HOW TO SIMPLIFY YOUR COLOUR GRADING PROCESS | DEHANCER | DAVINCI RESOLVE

So let's go straight into I input my camera
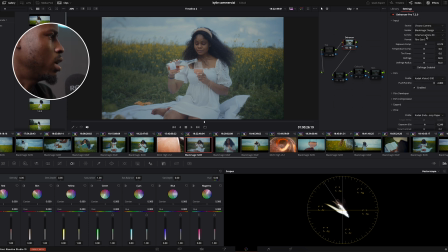Blackmagic 6k and I often use Kodak Vision 350d or any of these other two but I'm using this for this particular shot. Film Compression I have that on expand
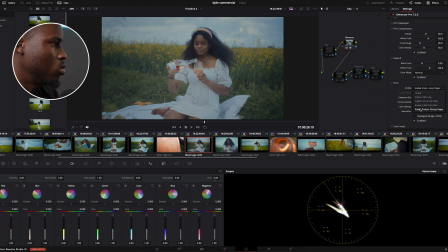after on prints after on kodak and direct glossy paper and film grain no elation after on but i had to take down my look at that vision to the lowest
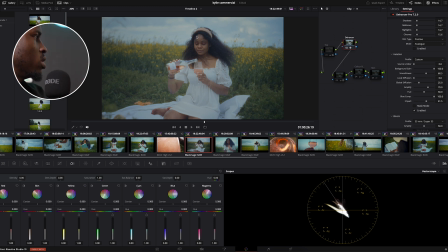possible point just because i don't want the red highlights all over face this is not like a film look kind of great so i think that's all and then i added vignettes at the end that's all i
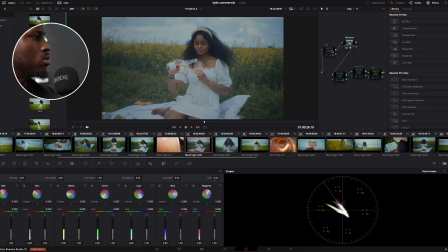did on that the answer the next thing i did was the exposure curve which i added nothing much just a little bit cough here and there just bring this overall
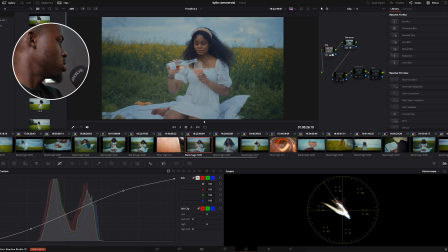exposure down a little bit and taking the eye like just a tad i just create that escuff and i reduce the detail to about 24.5 just because i want that soft commercial look nothing too complex nothing
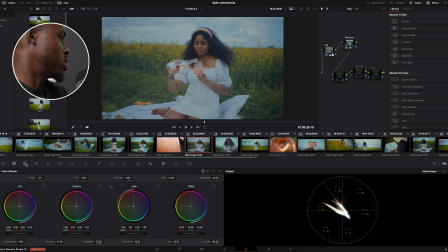too sharp or too contrasty so i'm going for that and that's all then i brought down the highlights to about minus three five. The next thing I did was the color
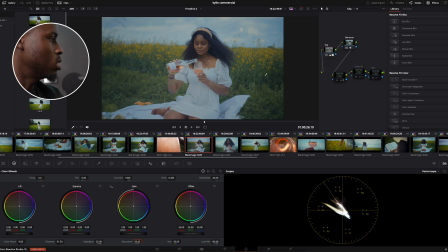looking for the plants is still looking a little bit flat so I did some tweak here and there under hue and saturation so I went to my hue versus hue curve select the green point,
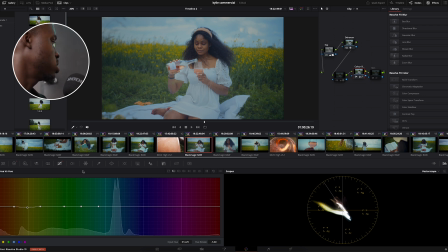I mean select the yellow points, then I brought that down a little bit just to get that perfect look, then I increase the saturation of that as well as the saturation of the sky and
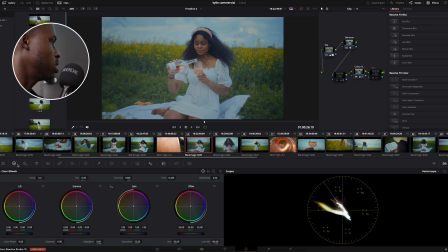I think that's all I did under that before and after.